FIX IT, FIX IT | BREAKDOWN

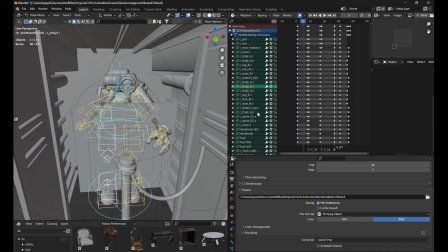And this looks really complicated just because all the bones are keyframe, but most of them, like,
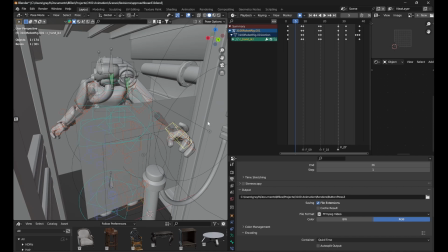say for this hand, like this is the amount of keyframes on this hand.
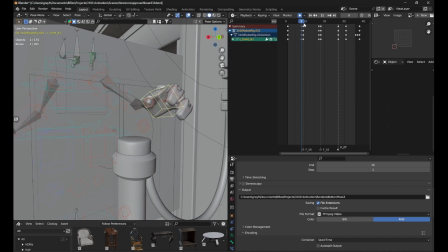Like, because I need to go to a certain point, and I need to go to a different point, and there's that. And I need it to go down really fast and then kind of have like a little follow through on that.
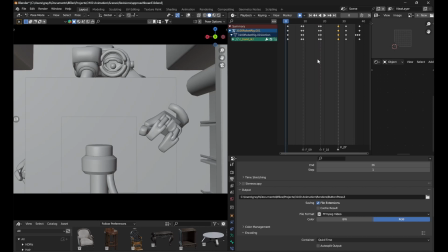So yeah, just like basic principles of animation stuff, like, you know,
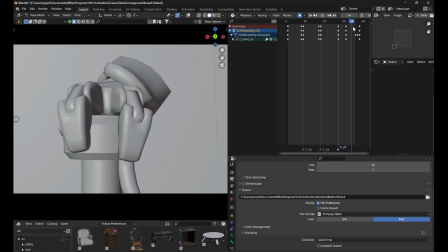anticipation before like that. And I guess that's kind of impact frames just because it like holds it.
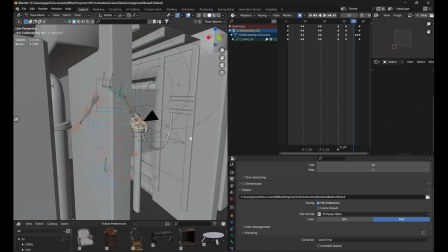But you know, like impact frames is like you where you hold a thing for like 2 or 3 frames,
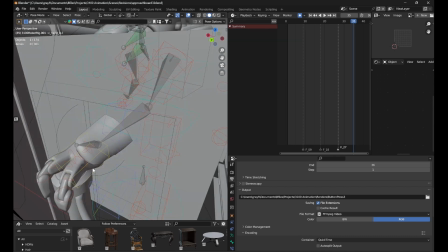and at that point it's like not going through anymore. So it's like, I don't know what it's called.
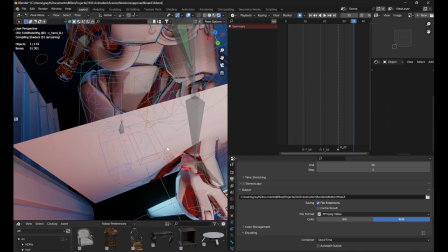I think impact frames is the correct word to describe what that is.
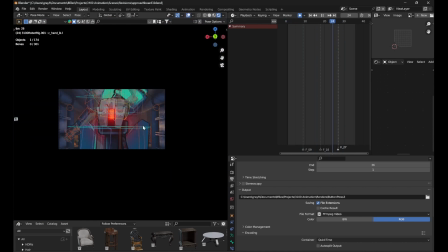But yeah, so just pointing out that fast motion can be kind of like
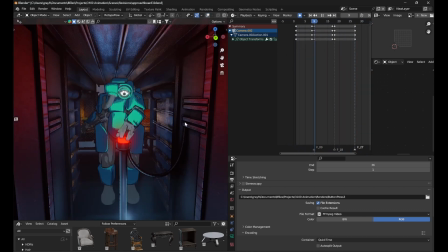blurred out by having the camera move when that happens, or like other motions too, just like along with other motions.
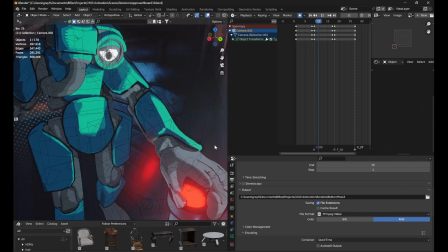You know, stuff gets confused. What's important is like the in-betweens, and like this is the larger movement overall.
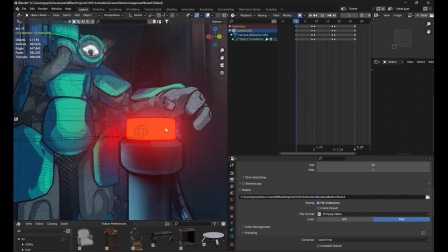You know, the anticipation, the press, stuff like that.
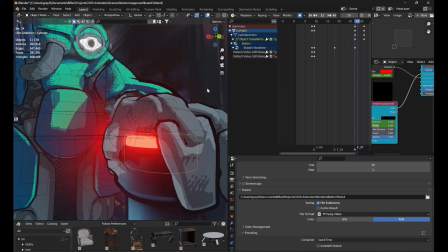Well, I've also had to keyframe the ambient occlusion because that starts to mess with the hand when it gets too close.
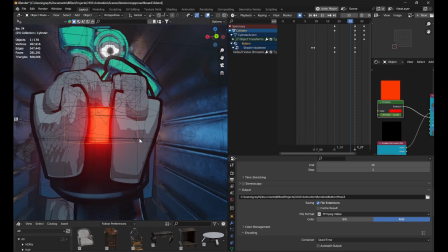Oh, and then I've also got the emission to like increase when the hand presses the button down, just because it looks kind of nice.
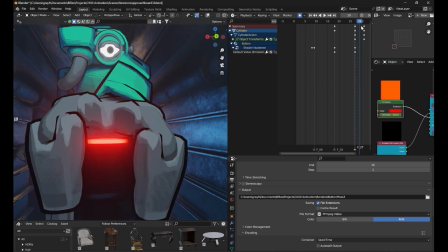Like when it squishes it, it looks like it's actually squishing something, you know, when the emission goes up.
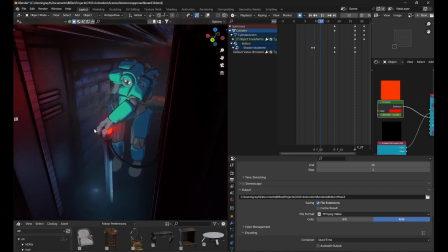I don't know, I thought that was kind of neat. So yeah, that's that with that scene.
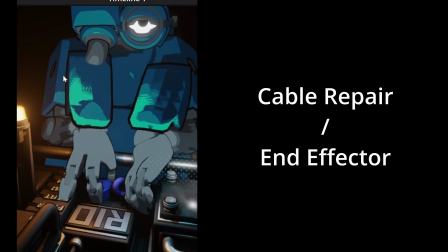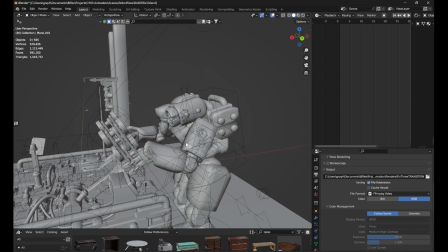All right, so I think this scene is actually a pretty good example of how the physics bones actually impact the end animation.
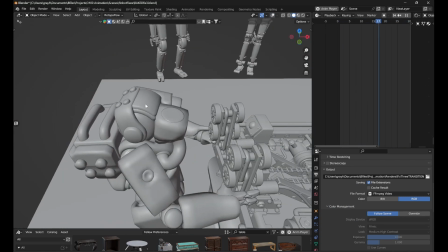So this is the baked finished animation where you can see the jiggle on like that little head thing as it like impacts.
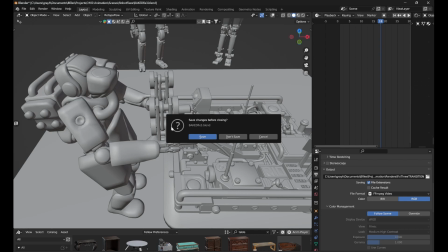But if I'm opening up the original here that's not baked,
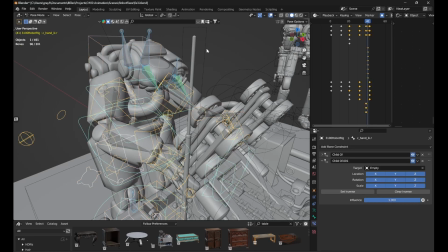and I want to see, can I just turn off wiggle on this entirely? There we go.
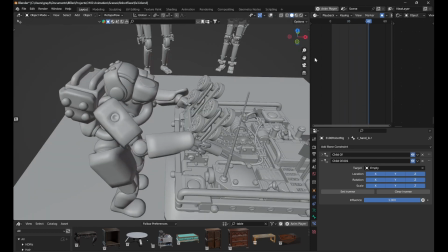You can see that like it's still like the principles of animation are still all there. You know, the anticipation, you move it back.
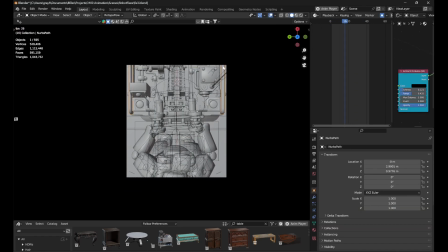Oh, actually, this is a thing I did not plan on covering, but it's important. Wait, can I see?
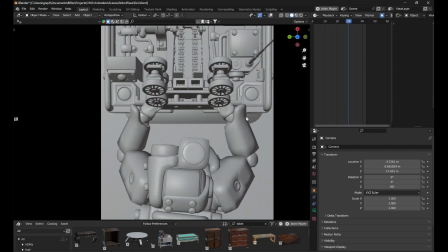Oh no, actually, never mind. Don't worry about it. I thought something was happening, but that wasn't actually happening.
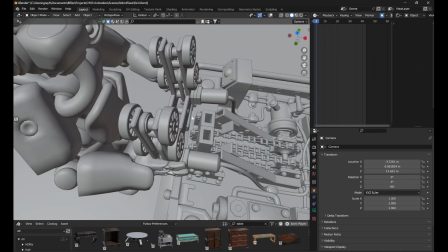Oh, this. Wait, are the hands parented to that, or no?
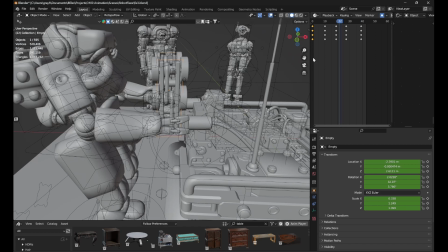Yeah, I think that the hands are inverse kinematics, and then they're parented to this, and then this is the thing that's moving.
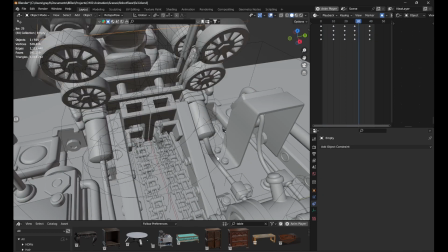And then do they switch over to, how does that work? Did I just eyeball it, just make that work?
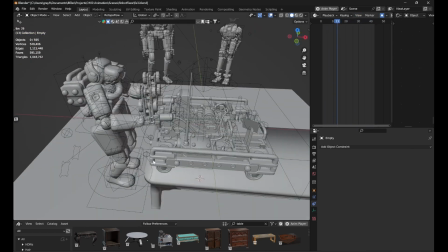I think I did. Well, so I could have done something else, like I could have constrained that to parent to that when that's done,
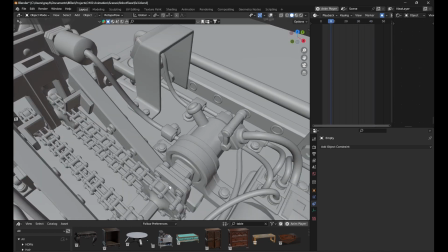and I could have make it like actually stick better, but I don't think it really matters. Oh, I also love how the gears actually, God, that's so satisfying.
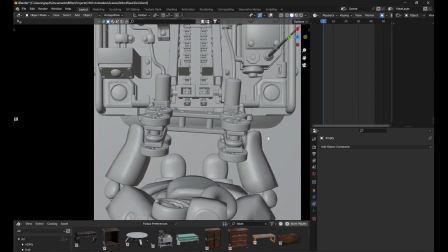Anyway, you can only see it from the top down. Oh, and then if you're looking at like the original
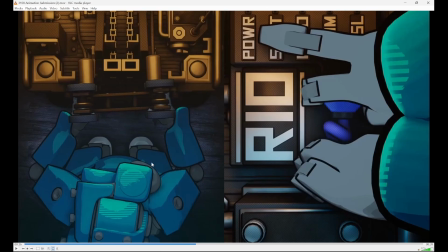animation, you can see that the lighting is consistent across these two things. Like there's an orange light here, blue light here. Oh, not blue light, but like blue character, and then blue light here. I don't know, it was just something to point out, like the lighting matches, the composition matches.
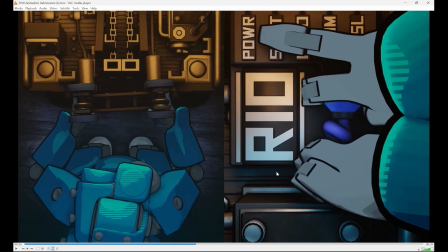And also this does follow like the rule of thirds. Like there's a crossover point here, here, and here. I don't know, it just kind of works to have 2 focus points on each side, just to have everything line up like that.
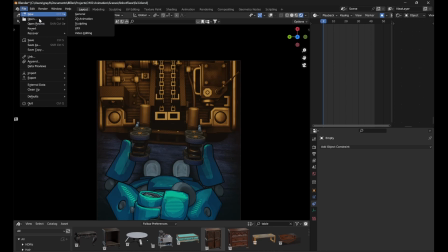Oh yeah, and let me point out the other scene that this is playing at the same time. Is it circuits? Yep, okay.
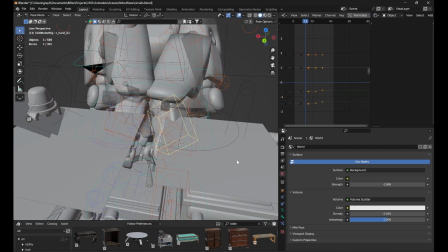So let me remember, are these hands parented or constrained to...
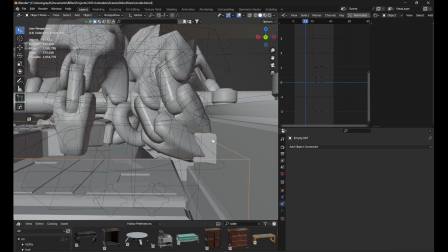No, okay, so the cables are... Can you see that?
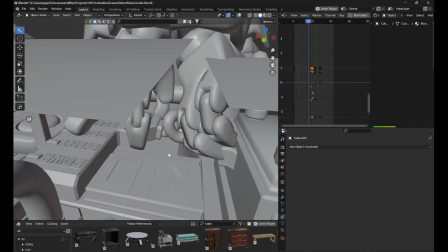No, they're not. What are those things parented to? Okay, no, the hand bones, okay.
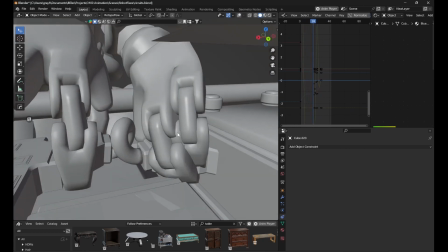The hands, I'm 90% sure, are parented to these cables, and I originally just animated the cables first.
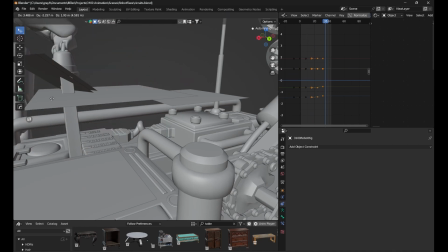Had the robot, yeah, oh yeah, you can see it.
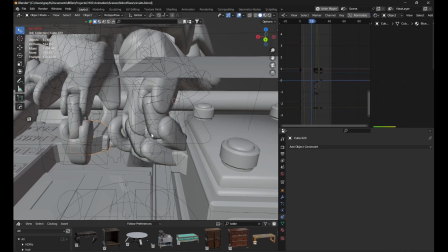Because you can see the cables are moving, and then the robot is inverse kinematics, and then that's connected to the cables moving.
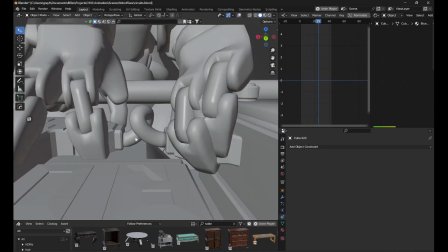So they have, you know, their little anticipation thing, and then they have just, you know, little impact where they move everything apart.
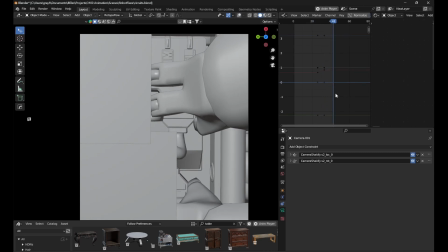Oh, actually, this is where I wanted to point on the other scene where it wasn't actually happening, but the camera moves, like has an impact when the thing in the animation does.
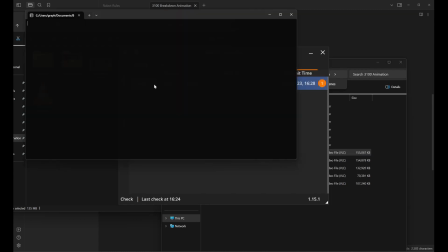It's, okay, well, Blender just crashed, but I'm going to keep talking as I reopen it. That's something that can add a lot of impact to the animations you're doing. But
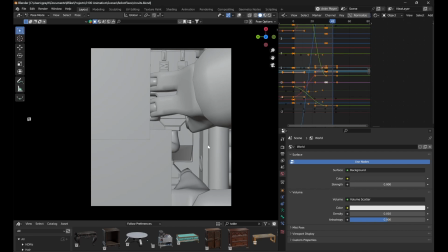Is if you have the camera move at the same time, a little movement happens. Because it adds a lot of impact just to like that movement kind of happening.
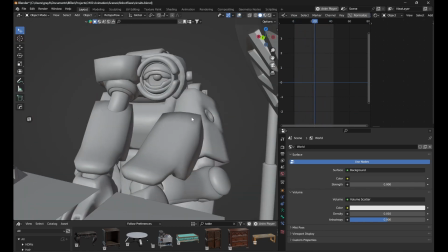Also, when it you don't have to animate. Sorry, you don't have to animate things that are off screen.
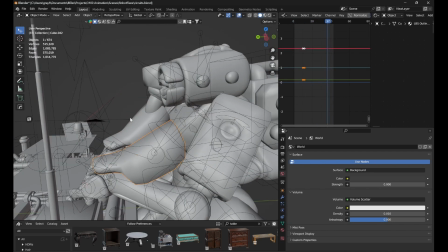Oh, I just rotated those plates straight up. Okay.
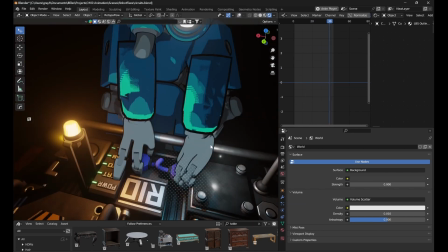Well, he looks a little lobotomized right now because, um, I just didn't have to animate him.
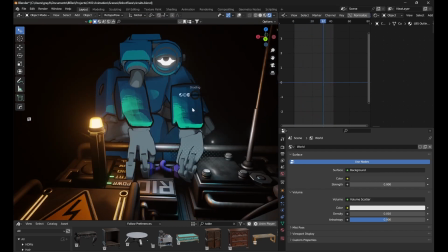Oh my god, it looks so stupid. Um, so don't worry about that.
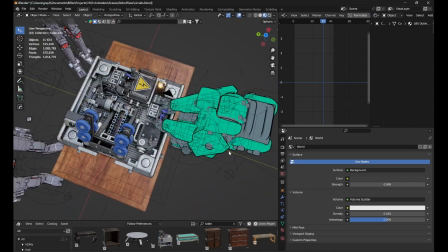These guys are also here just because I duplicated the scene and I was lazy and I just wanted to get it done as fast as possible.
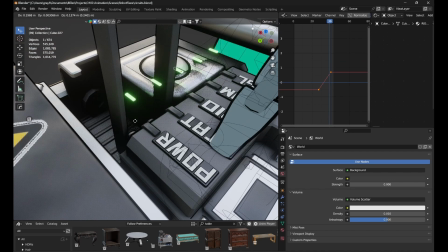Oh, actually, something I didn't point out in the original robot model is the way that this is done is, oh my gosh,
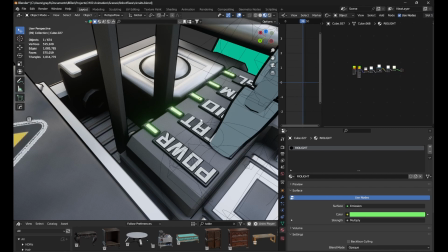it's using a gradient texture, and then I've like, okay, so I've got these things,
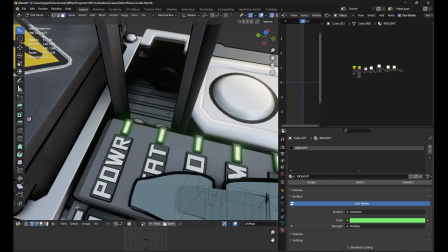right? And then, can I open up a UV editor down here? So I UV map projected them,
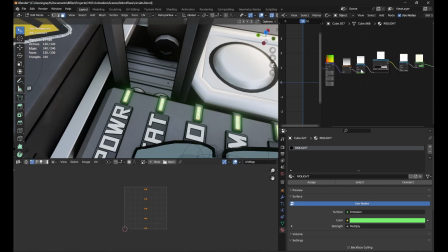but then I just scaled them individually by 0 so that when a gradient texture like passes over them, can I adjust this color ramp here? Wait, oh wait, yeah, that was it. It like turns off 100%.
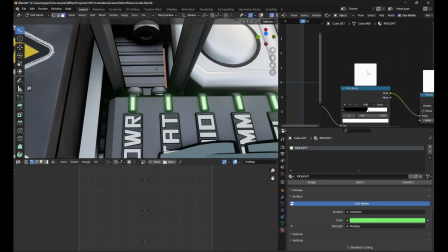So like this is a representation of what's happening in the UV window. As you can see, like they get turned off of that. And then I think I've got a math node that just adds, yeah, that's what's happening.
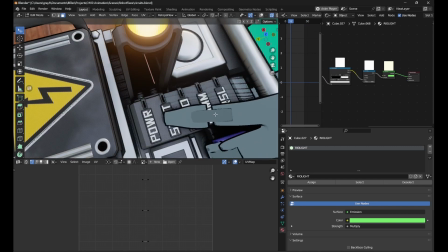So that's how that little thing works, is it just increases.
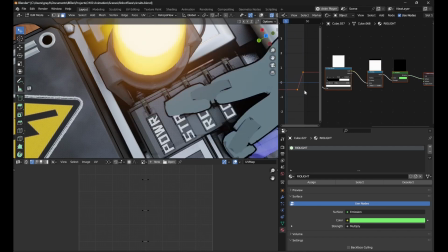You can see that keyframe there.
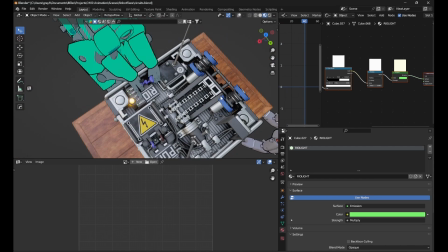It's not on constants, it's actually linear, and it just works because it's scaled by 0 on the UV, and that's what that's mapped to.
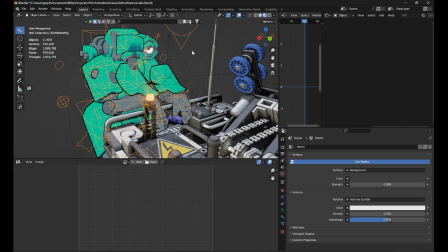God, can you not, like, I really want you to not look like that.
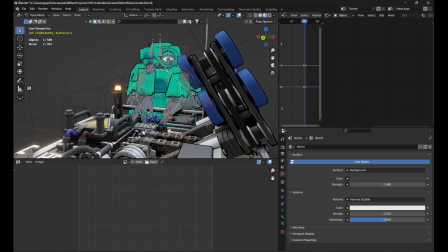Thank you. You look a little more normal now. Thank you for being human. Okay, well that's those two scenes.
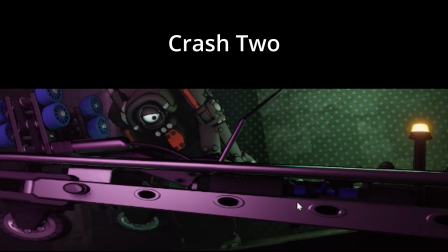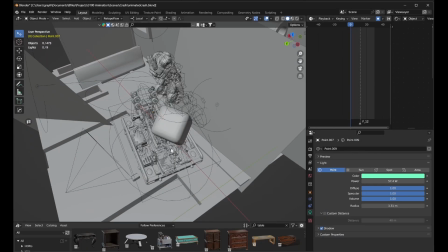Okay, so this is the last scene that I think I'll talk about. So coming in from the last scene, the robot is like traveling really fast.
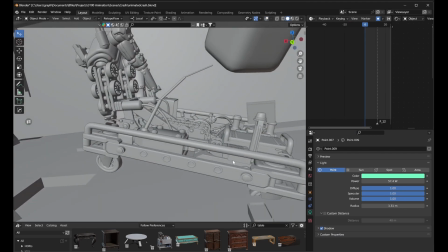It just squash and stretch. It's just kind of funny to look at.
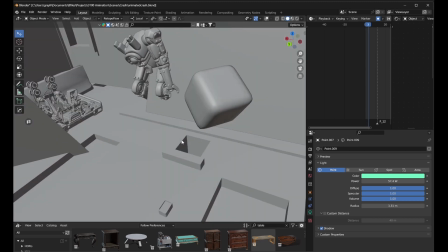Like you can see, because it's going so fast, it just is all stretched out.
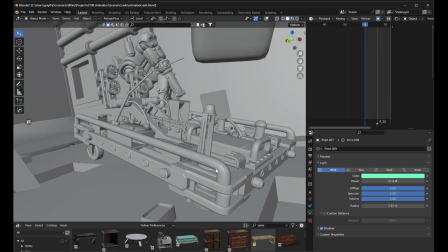And this is like artificial motion blur. Like, I'm not a big fan of motion blur, honestly. Like, I think that, I mean, if you've ever looked at Into the Spider-Verse or, like those classic like Overwatch animations or whatever, like you can see how animators like will stretch out literally stretch out the character instead of just leaving it to motion blur,
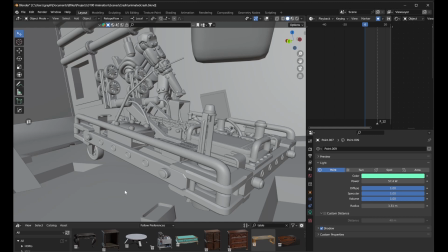because it's better to control it that way than just like letting motion blur like stretch everything else out.
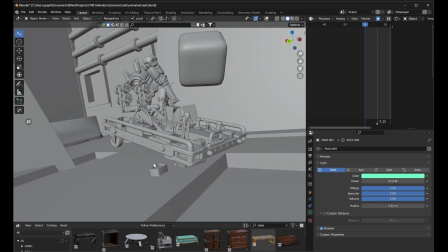And you can, I don't know, it looks so much better when you actually like stretch it out yourself,
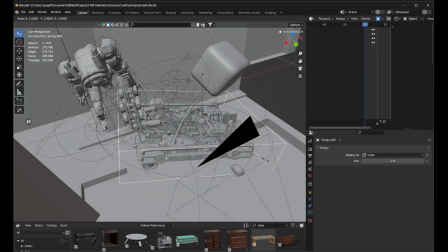I think, for the most part. Like, and because I've got this just parented to like an empty, I can kind of just do that.
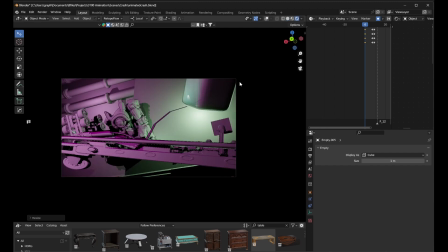Like I could just make it insane, something like that, where it's like, oh, there's frame 1, and it's just it's just like that.
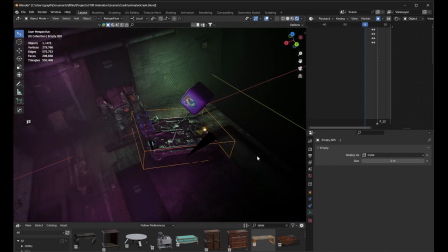But I don't have it as that.
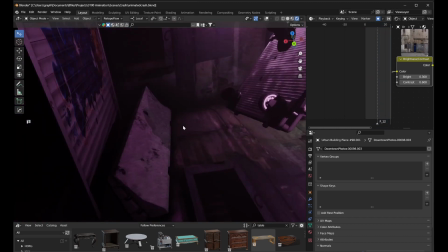Yeah, I kind of don't like how this happens here. I think there should have been more impact.